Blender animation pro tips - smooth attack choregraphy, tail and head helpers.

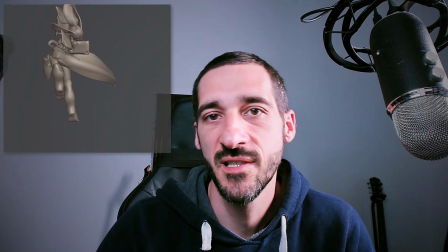0s
Hi everyone, this is Pierrick from P2 Design.
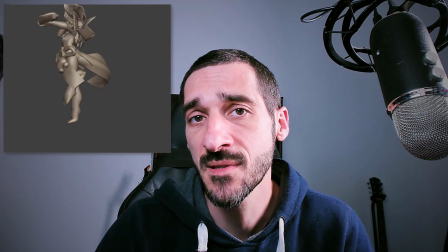3s
In this video I will share some tricks and tips on how I've animated this character for NOARA.
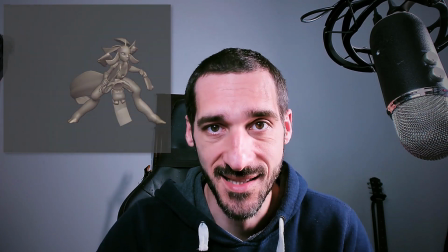9s
Let's get started. I will show you the different steps I've taken to animate the whole character,
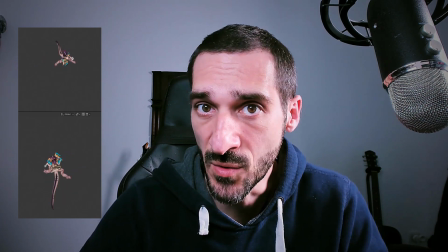20s
and I will share with you some tips to get this nice and smooth animation of the tail, of the rope on the belt,
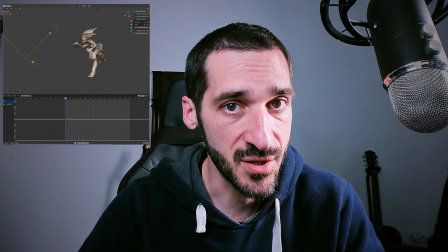29s
but also how to fix head rotation when doing such a complicated movement.
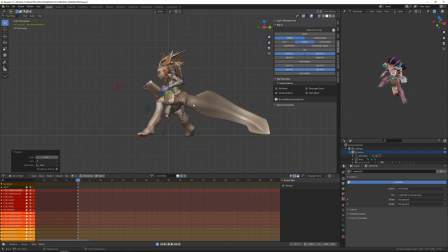35s
Let's get started. So for this one I will start as usual by blocking the main poses. I always start from the idle. Since we are in a game,
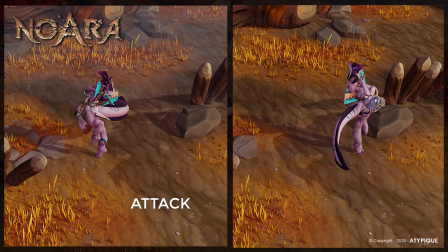46s
we need to start from this pose because our character will make a transition from the idle to the attack stance.
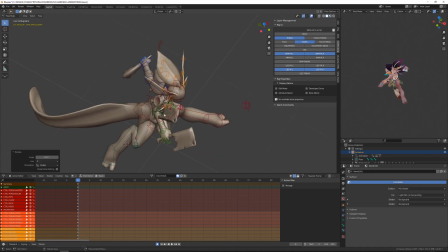55s
The second thing I have to take care of is that I won't have that much frame to do the anticipation.
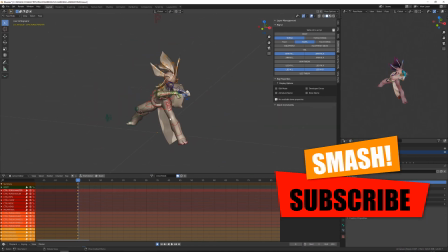62s
The idea is that whenever the player is launching the attack, the character must attack almost instantly.
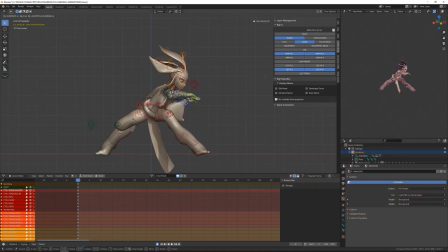71s
In this regard, in our game, the hit or the release when it's a throw action generally occur between frame 15 and frame 20. And we are using a 30 frame per second tempo.
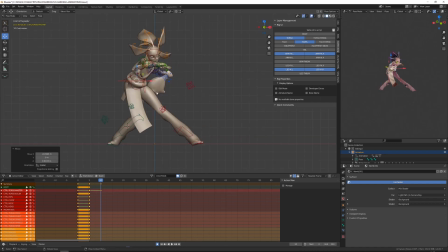87s
One thing you may have noticed previously is that I've set an option in my ring that allows me to hide the tails, the arm, the legs, etc. And I've hidden the tail and the equipment. The animation of the tail will mainly rely on the animation of the torso.
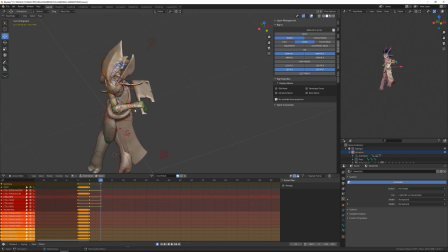106s
This is why I'm not displaying the tail right now, because it's pretty big and this is kind of annoying or disturbing when animating.
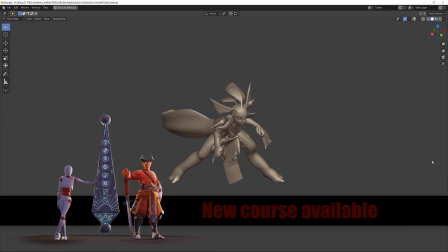116s
During the initial posing, I mainly focus on the position of the feet and the position of the torso and the center of mass of my character.
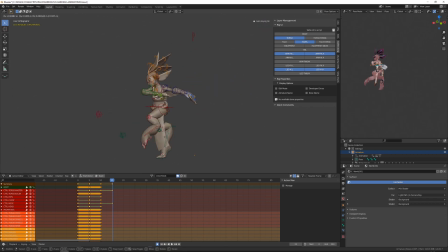126s
I will refine the position of the arms, the upper chest and the head later on. So I'm still working on those, but this is not the main focus. I've been struggling a lot on the position of the leg for this rotation effect.
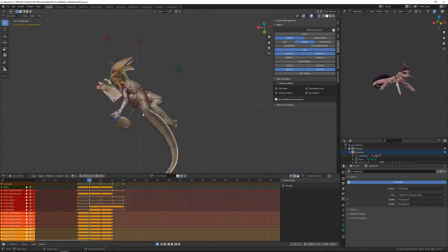144s
Initially, I wanted the left leg to be thrown as a kick, thinking it will give more energy to the movement.
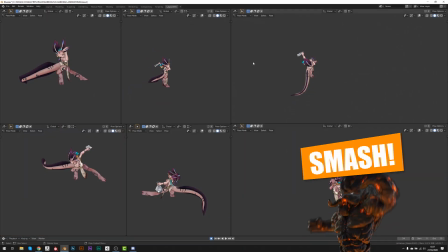151s
But it really didn't improve the readability of the character silhouette in top view, and this was really a problem.
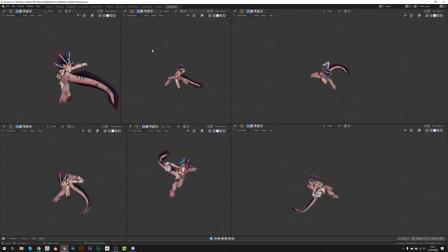159s
So in the end, I've made both legs one close to the other.
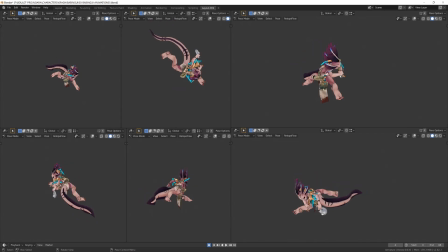164s
But this is something I fixed later on. So for the time being, I've blocked my anticipation, then the rotation, and there is a second anticipation before the release of the axe.
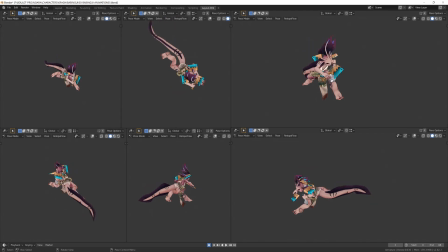179s
So what I'm trying to do at each stage is to get nice and clean lines of action. Since she's supposed to rotate on her right, in the first anticipation she's strongly leaning onto her left.
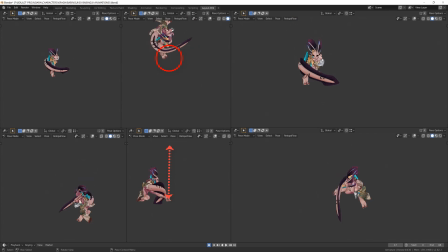193s
There is also a shape contrast. When anticipating she's pretty straight, while she is very curvy when she's rotating. She's also standing very vertically while she was almost laid on the ground horizontally during the anticipation.
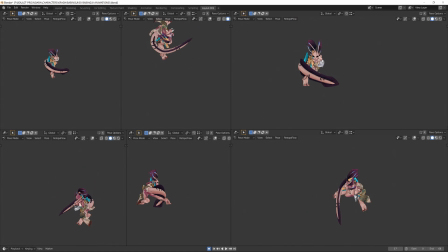210s
Once the rotation is finished, there is a second anticipation just before the release of the weapon. In this second anticipation, I will also bring contrast by making her very compressed onto herself,
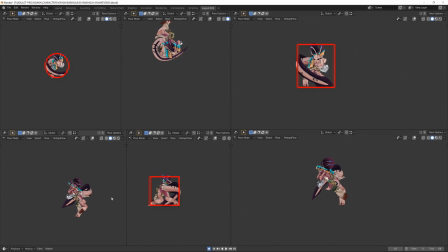225s
and when she will release the blade, I will stretch her body as much as possible. So I'm just trying to bring contrast in the main shape of my character, and I'm trying to think of her balance.